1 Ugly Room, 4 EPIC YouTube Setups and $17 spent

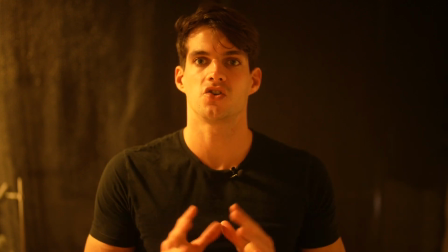So I'm gonna stay, and this looks pretty awesome. Obviously the lighting is really bad, but now I'm just focused on the background,
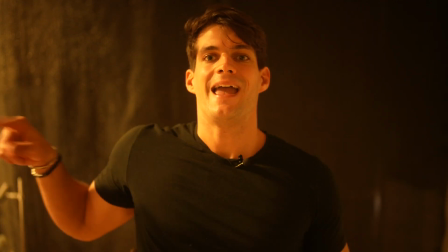and I can see that the background is fully covered by our black outdoor plastic, which I have no name for.
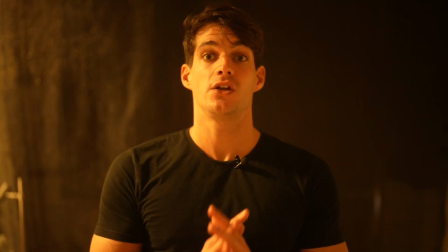So this looks pretty good.
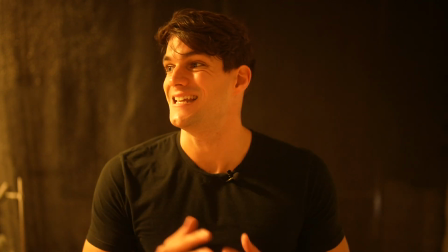Now we need to move forward and understanding where we're gonna place the light, and also how we can make the background a little bit more interesting.
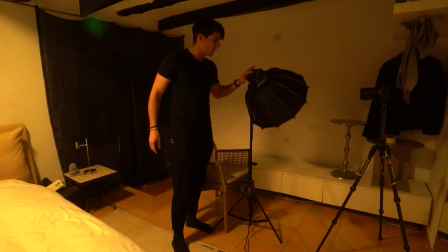So this is a light that is quite small. This is 200 watt with, again, a 60 centimeters or 65 centimeters softbox.
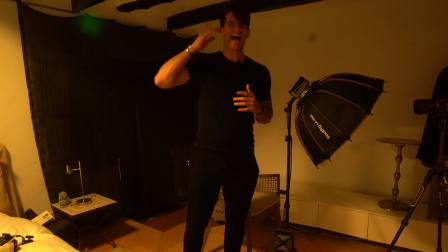This is by Small Rig. You wanna have the light that is higher than your eye line, 45 degrees in front of you.
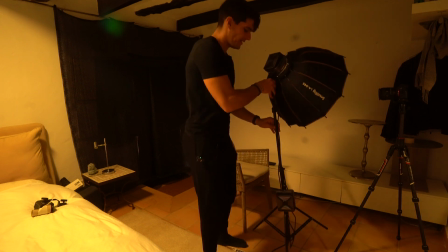So let's say the camera is right there. Then we're gonna place the key light right here,
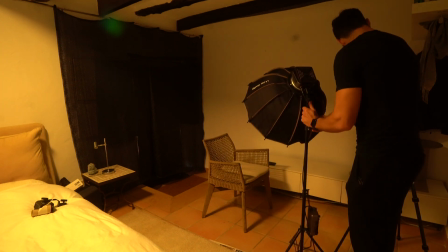and then we are gonna make it tall so that it doesn't enter the frame in the main angle, just like that.
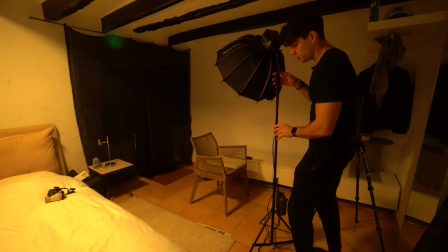If you wanna have a more dramatic look, you wanna have the light a little bit more on this side.
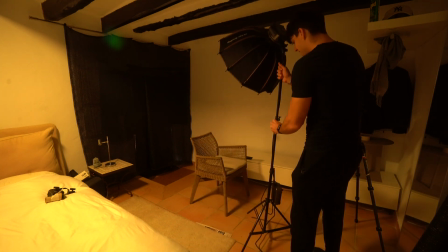If you wanna have a less dramatic look and more even lighting on your face, we're gonna have it just in the front.
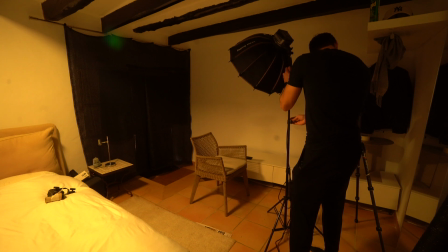So we're gonna keep it right here, and then we're gonna make it a little bit taller so that it doesn't enter the main frame.
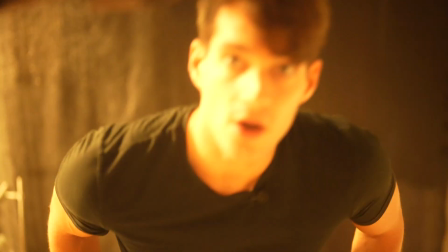And this is it. Now we're gonna sit again and see how it looks, whether it enters the frames. Okay, this is perfect. It doesn't enter the camera. So now we just need to turn on this one and see how it looks.
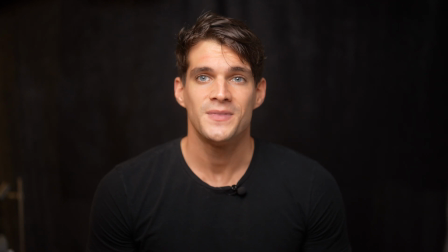Boom, and there you go. This looks pretty awesome already. We made such a massive difference just by turning on this key light.
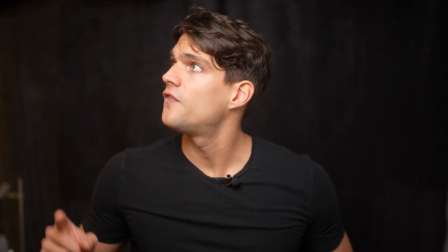The next thing is that we need to turn off also this room light that I have right here.
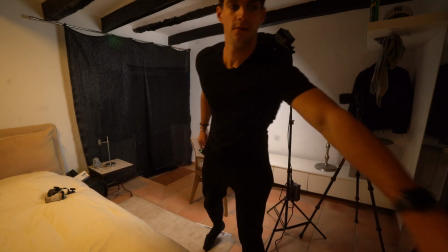So I'm gonna turn it off, just like that.
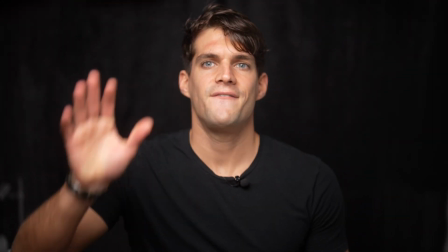And as you can see, just by placing the camera and having one key light, we already have the first look of our studio. Now, the intensity of the light completely depends on the lens and camera that you're using. Right now, I'm using a 50mm f1.2, which means it goes super low in aperture and therefore allows a lot of lights in,
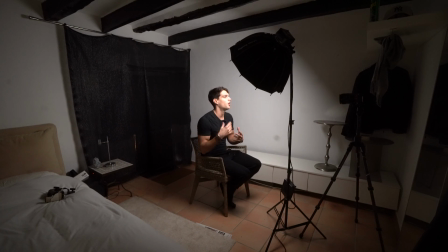and I don't need much lights coming from the outside, let's say, external lights. But if you have another lens, let's say a 2.8, 3.5, 4.5 aperture, then you'll probably have to dial in a bit more in the light.
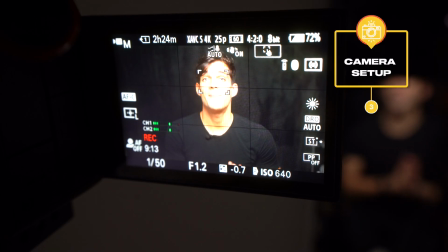Now let's talk about camera settings. And the settings really depend on many factors, including the camera that you have, the lens, the background, and the lighting that you have. So it really depends on a lot of factors, and there's not one way to actually go about camera settings. But I'm gonna tell you what my process is, and hopefully you can apply it to your own situation. Now, the first thing that I do is that I try to set the shutter speed 1 over the frame rate that I use.
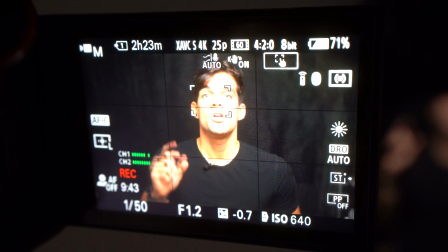So most of the time you use either 25 or 30 FPS,
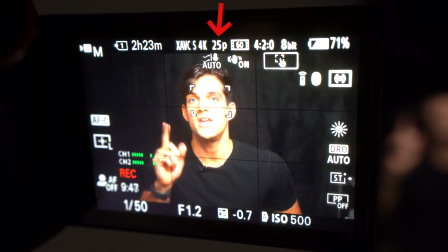and you can see this by checking on the camera what is written on top,
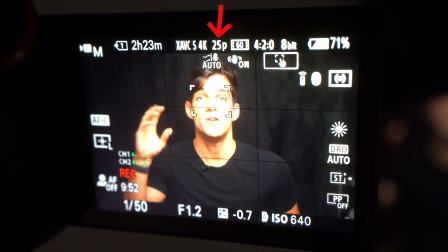and usually it says 25p or 30p or 24p in case you want to go more cinematic, but I highly suggest you don't use 24p. This depends on the country you're in.
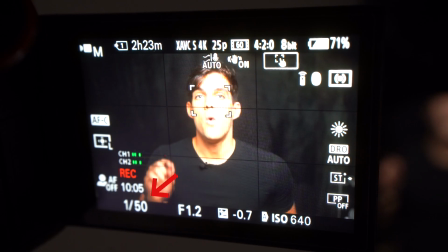So in this case, I want to have my shutter speed 1 over 50, and I don't want that to move ever. So I'm gonna try to place my camera dial into manual mode. When I'm taking videos, I always wanna try to control the shutter speed. That's the golden rule. Then the second thing that you wanna control is the aperture. And in this case, I have a lens that goes down to f1.2,
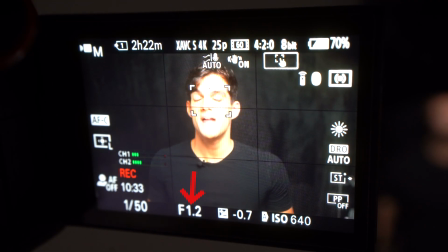and because I wanna try to blur the background as much as I can, I'm gonna use f1.2.
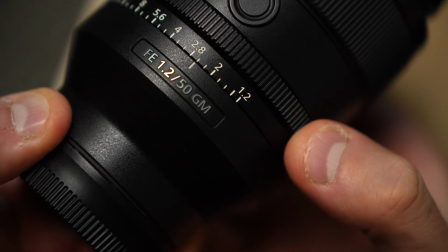Try to stay as low as possible with the aperture of your lens.
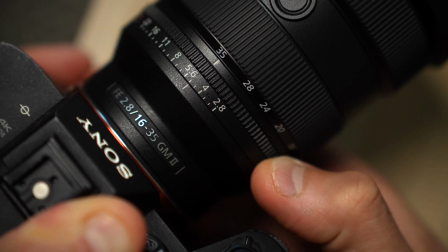So again, some lenses allow only f2.8, f3.5, f5.6, so on and so forth.
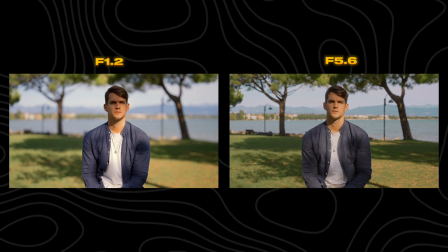The lower the aperture number, the more blurred is gonna be the background, and the more separation is gonna be between you and the background.
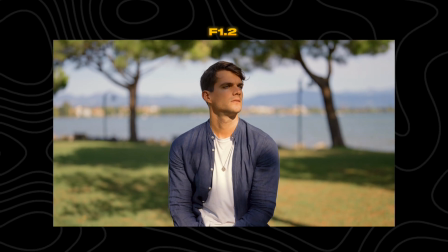Let's say f1.2, you have a shallow depth of field. Whereas if you go f22, you're gonna have everything in focus. So it's not gonna look that cinematic, that professional. Then the next thing is the ISO.
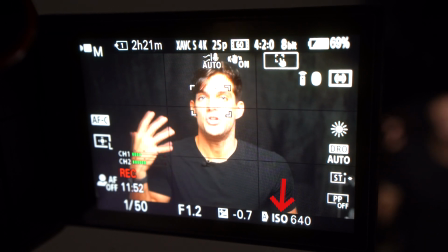And the ISO brings in artificial noise whenever you increase it to then bring it light. So our goal is try to keep the ISO as low as we can to have the highest possible footage.
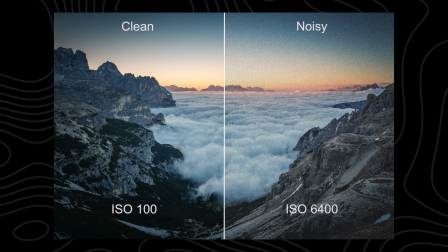So I'm gonna change it to 100. I'm gonna go here and then change it to 100 ISO.
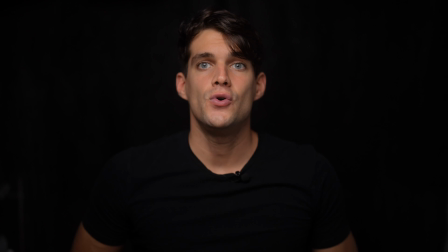And this is it. Now what I can do is that I can control my light to make sure that I look good.
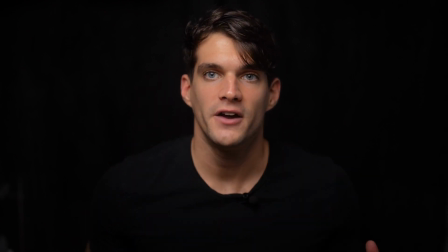And even though now it looks very dark, my face is perfectly lit.
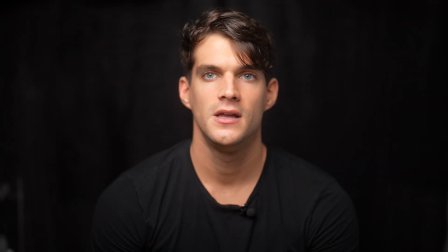If I increase the light, my face will become completely white.
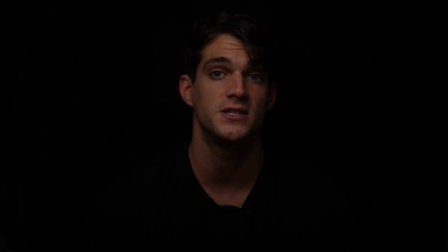I don't like that. Whereas if it's too dark, there you go, this is too dark, it's not going well because my skin, you can't even see my eyes.
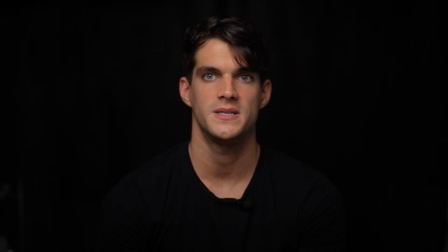So I'm gonna try to increase it, 2%, 3%, 4%, and I think 5% is actually the perfect number.
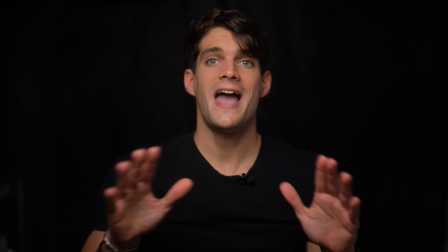And now we have everything fixed.
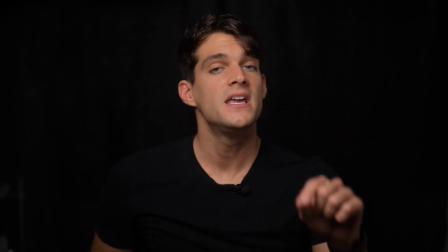So we are controlling our light, we have it fixed, we have the camera settings dialed in, they're not gonna move because it's not an automatic, it's in manual, and we have 1 over 50,
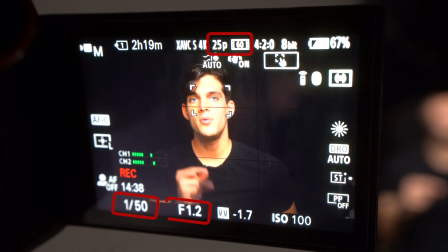25p, f1.2, and ISO 100. So now the next thing that we can do is actually trying to make the background and make a different scenario. So this is scenario 1, and I can already start recording my content. I can use maybe a remote to control the camera if it's further away from me. If you have your phone, maybe you can control it with the Apple Watch. Everything that we mentioned is also gonna work in case you're recording with your phone. So try to have a light on you, and you probably have to drag up and down the exposure on the phone in case you're recording with the phone. phone, or you can use an app like Blackmagic Cam that is gonna allow you to control it with full settings. So just to do exactly with the camera right now, but with your phone. Where there are two things that I usually do. First, I try to have one light on one side, and then second, I'm gonna try to have a plant on the other side.
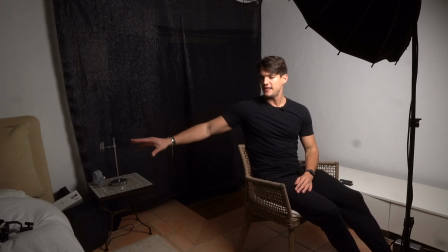Now here we have a bedside table because I have my bed right there, and then there is a bedside table with a bed lamp as well.
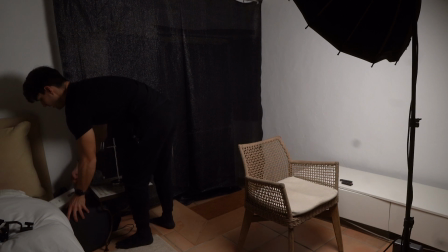So I'm gonna try to turn on this bed lamp and see whether it makes any difference or not, whether if it's strong enough or not.
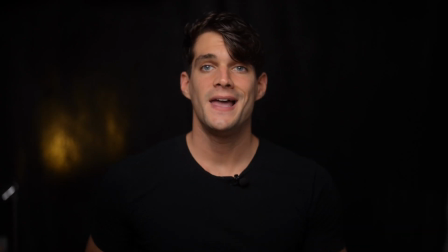Let's see what happens. There you go. And yeah, it already makes a little difference, but probably it's not powerful enough.
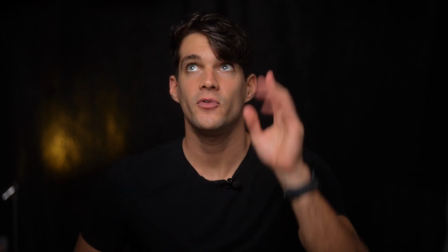So we got two choices. Either we increase the ISO from the camera and decrease the main lighting, or we're gonna have another light right there.
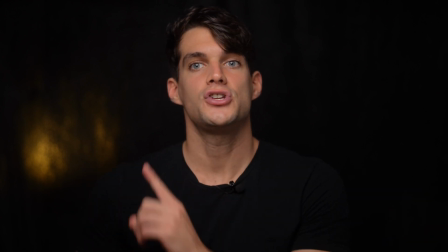But stick with me because I'm gonna show you that in that corner, I'm actually not gonna have that bed lamp, but I wanna try to have a plant.
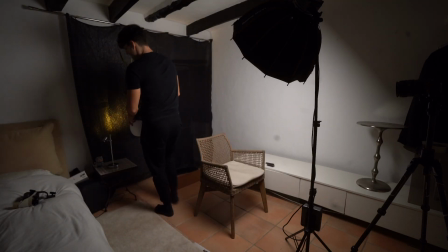So I'm gonna take a plant right here that I put in a vase, and then I'm gonna place the plant just on top of the bed lamp right there.
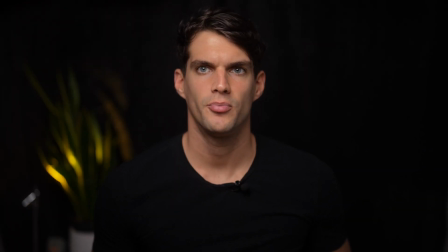I think this looks pretty good already, much better.
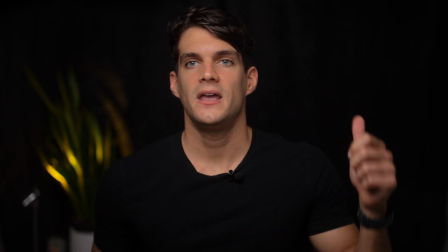We have another element that is a bit more interesting on that side, and then we need to play around with the other side just to make it more interesting,
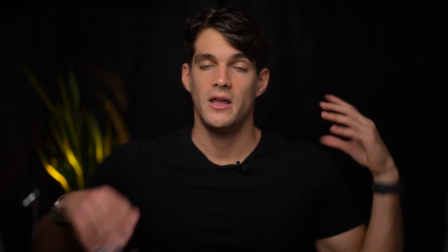because now it's a little bit too black and we want to try to change scenario.
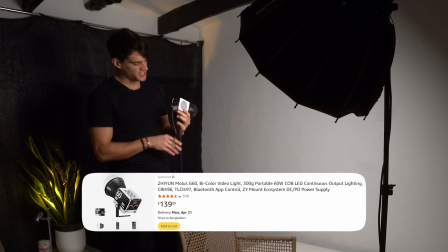So with me, I have this Molus G60 that is a super light light from Zion.
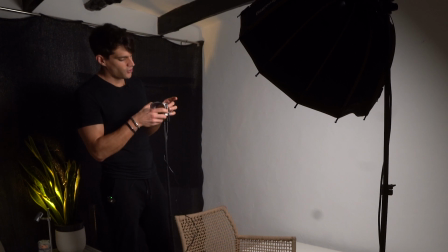I have a little modifier that controls the direction of the light.
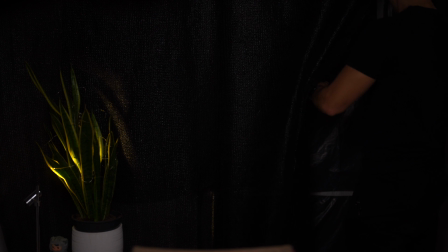So I'm gonna place this light just behind the curtains.
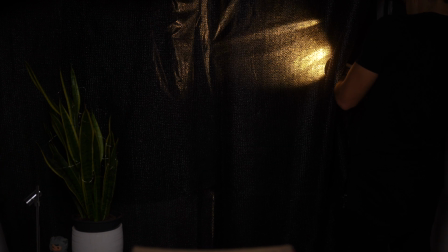All right now is at 22% and I'm using at
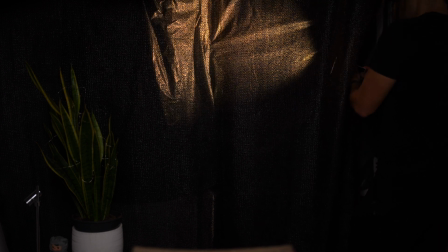2700 Kelvin, which means 2700 Kelvin, which means it's a warm light.
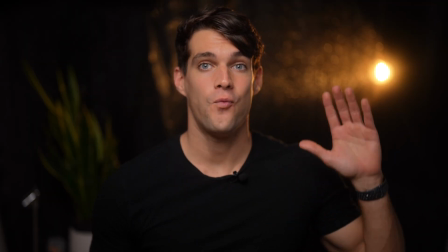And this looks already so good. We have one light on one side and then we have the plant on the other side.
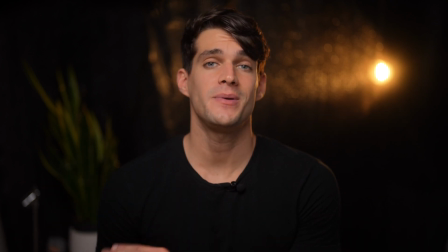Now the plant is a little bit dark, so we'll work on that,
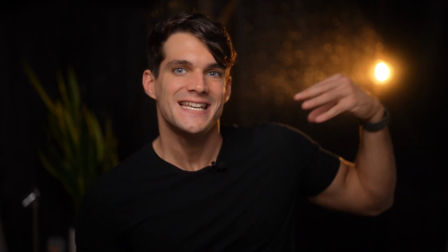but I just wanna let you understand how cool is this light that is shining through this semi-transparent plastic background.
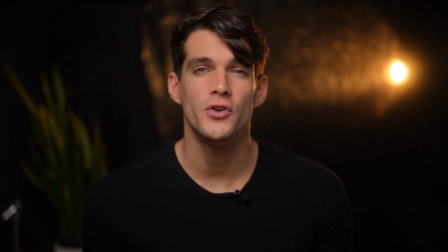And it cost me only 12 euros, $12 or something like that.
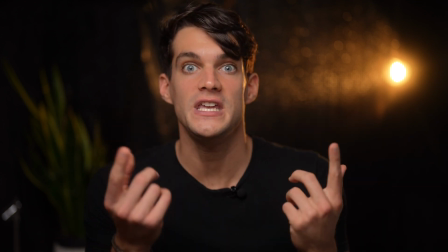So this is the power of knowing and understanding and being able to read exactly what kind of material we can use that could look good on camera.
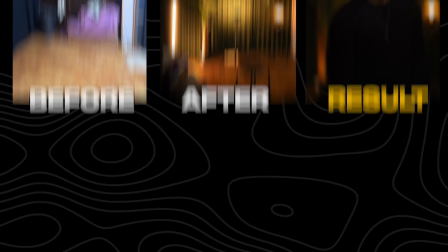If you want to learn more about creating an epic studio in your own room, check out my home studio blueprint,
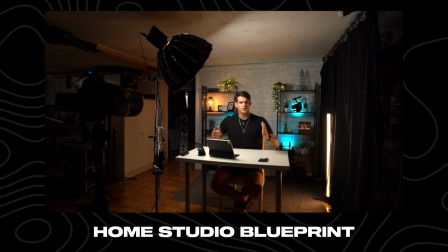where I teach you exactly how to do that step by step with 10 examples from start to finish,
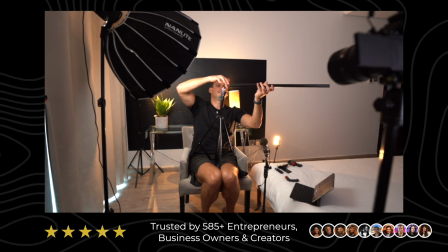and I go in depth about design, gear, strategies, live calls, and so on and so forth.
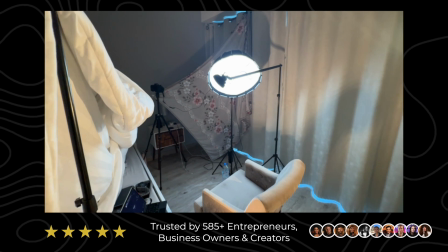More than 500 entrepreneurs already took the course and transformed their spaces.
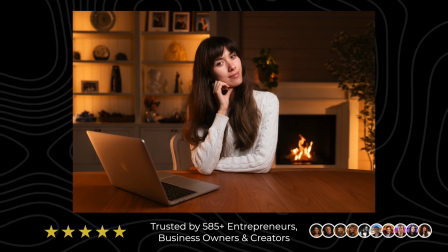So I'm gonna leave the link down below in the description. We're currently running a promotion, so check it out.
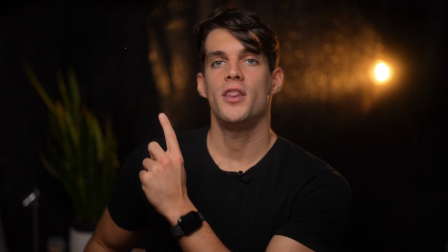Now let's work on this plant right here.